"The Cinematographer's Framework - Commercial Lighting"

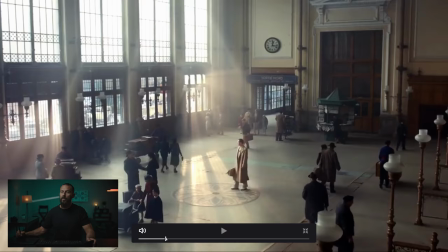But you have to talk with the director, you have to talk with the production designer, you got to talk with all of these people on the tech scout and say, well, okay, we know that we want the close-up to look like this.
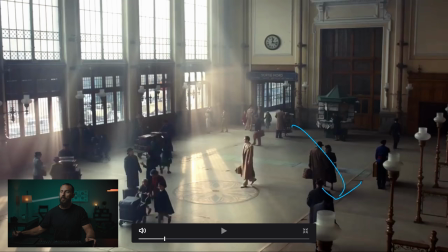So for the Y, that means we have to be in this corner of the room, right? We can't be in that corner of the room. And everybody that listens to the podcast or has followed the channel for any amount of time knows that the framework, if you're interior, you want to be shooting into the L of the room,
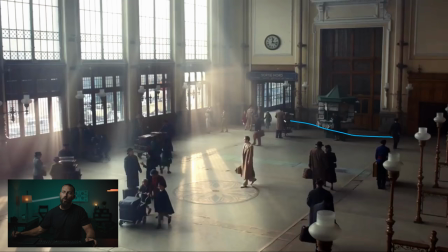right? This is the L of the room where you get that little corner. You want to create as much depth as you can back here with the little openings, get this person away from the wall. You know, you don't want them back here. You want them standing out here. And when you shoot into the L of the room,
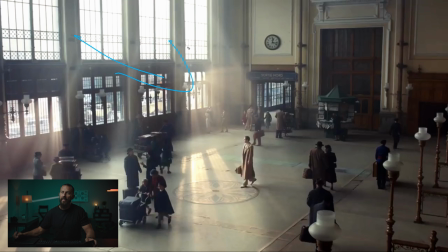more than likely you're going to be lighting through the windows that are on that side of the room, which then immediately puts you on the shadow side. And if you light from the windows out here and you're standing with your camera on this side, you can be anywhere along here and make this thing look good, right?
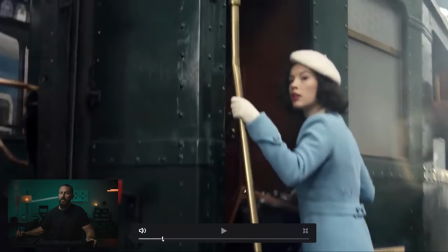As soon as you set up these lights, the job is done. Like when you want to come in for the close-up, you don't have to change anything in this entire building.
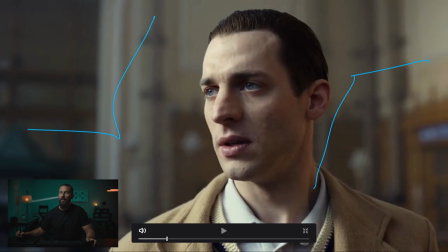All you have to do is come in here, bring in the neg, bring in a four-by piece of diffusion, and you're done, right? You want a little bit more wrap. Maybe you can put a poly, you know, just left of camera. You got diffusing the actual light, then wrapping around the light so you hit this cheek,
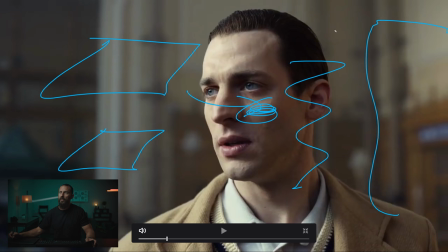then negging over here so this goes dark, and then using the Atmos, right?
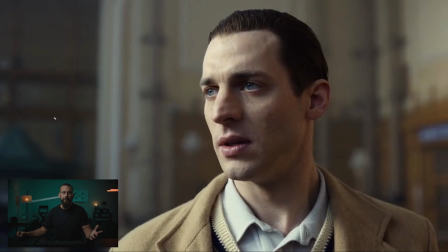And here, the only thing that you're really balancing to, because you're looking for speed, when you light from outside with the big lights, not going to go over the whole thing, but you know it's quicker. So, in this situation, if you're looking for speed, you're like, well, I'm going to bring in the diffusion. If you bring in the diffusion, what's going to happen is this level is going to go super low.
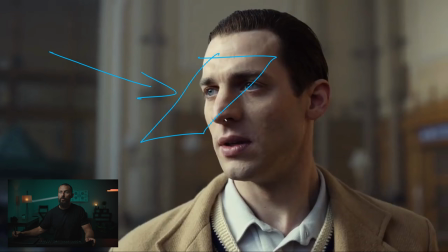If you, the amount of light coming through here, if you cut it with a diffusion, if you go something super thick, it's going to, you're going to lose lots of level. So, this background is going to get hotter and hotter and hotter. So, really, you just have to balance to the background. When you're in a space that big and you don't want to relight it, if you're happy to take the time to relight, then go for it.
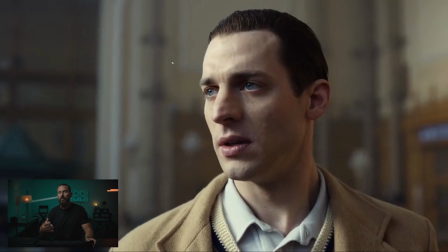But if you're using this method, you're trying to save as much time as you can in between setups to really concentrate on the wides and then work your way down that way and be quick and efficient because people like that. Directors like it. Talent like it. Everybody likes a quickly run set. You just have to balance to the background, okay?
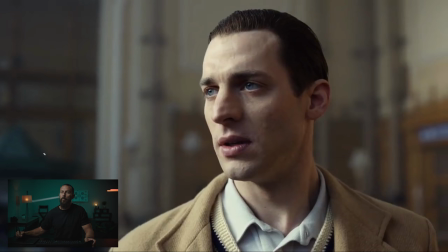And if you're losing too much level here on your diffusion, just pick something lighter. Pick something lighter and then use more wrap. So more poly above the camera to help wrap this around. Because if you go too light here and maybe the shadows are too harsh, you can just wrap a little bit more light around and then it softens off, right?
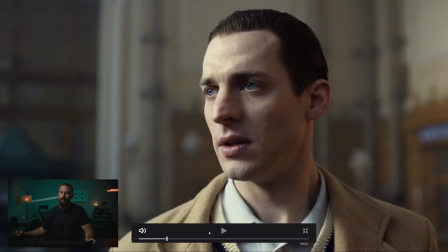Just feel those little edges that start to soften off and the transition between the two starts to soften off.
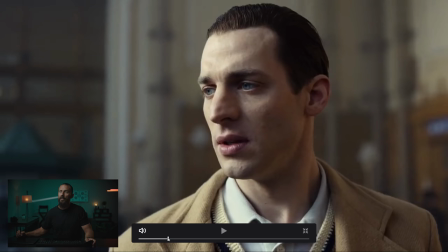Let's see, so again, so if you can, if you know that one, this is where you start. You say, I know I can control this.
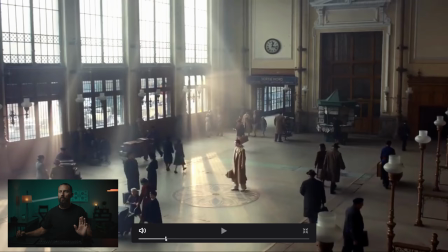This one's going to look good. We need the eyes in the reaction. We work backwards from there. Well, let's light from outside.
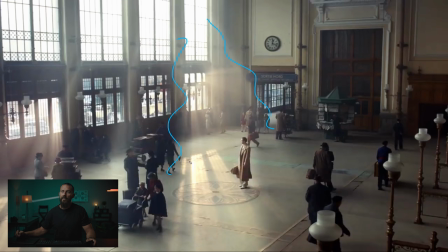Now, normally, this is me going against white here. This is cool because you got the rays, right? You got the rays coming into the shot and you got this cool reflection on the ground, right?
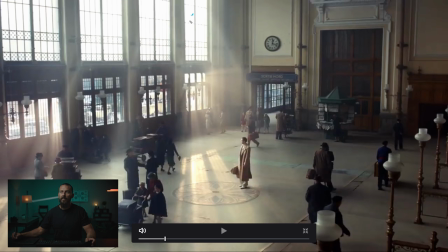That's all great. A lot of the times, though, you're going to want a light from the window that you can't see because what's going to happen to the windows when you light through them is all this. They just blow out to nothingness and maybe Hoyt's going for that because they didn't want to see the modern skyline out there.
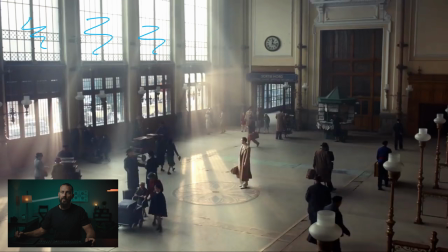Maybe this is all VFX anyway, where they put diffusion straight on there so you couldn't see because then you would see that we've got old cars out there, but it's probably, you know, like a mcdonald's out there or something that they want to get rid of so you can you can light straight through there but normally you would want to light through the windows that you can't see so then you could expose for this properly right you could
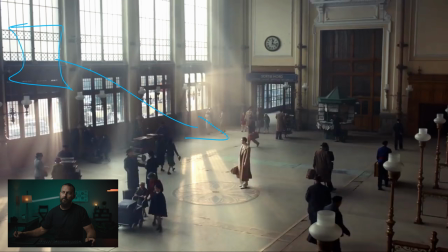balance the two if you are lighting with these same banks of 18ks that you've got out here and you're coming this way you know you're still getting all the benefit of shooting into the shadow of upstage key shooting into the l all of those things it's just you're not getting this blown out window up here and it's easier to control,
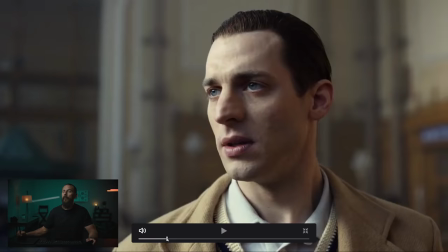meaning you need less level, less actual light level in here to balance with the background.
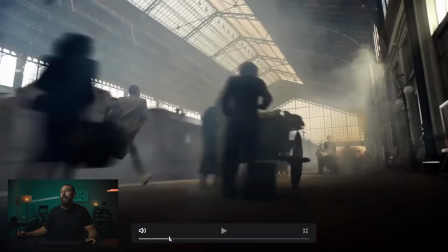That's what we're going for there. Okay, we go into the close-up, the little running shots we're not going to do.
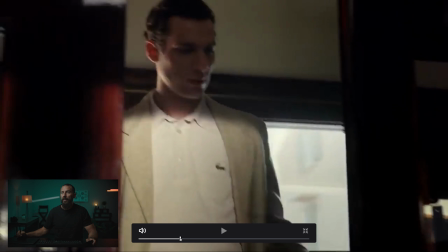We will do this as the soft fob method, everybody knows.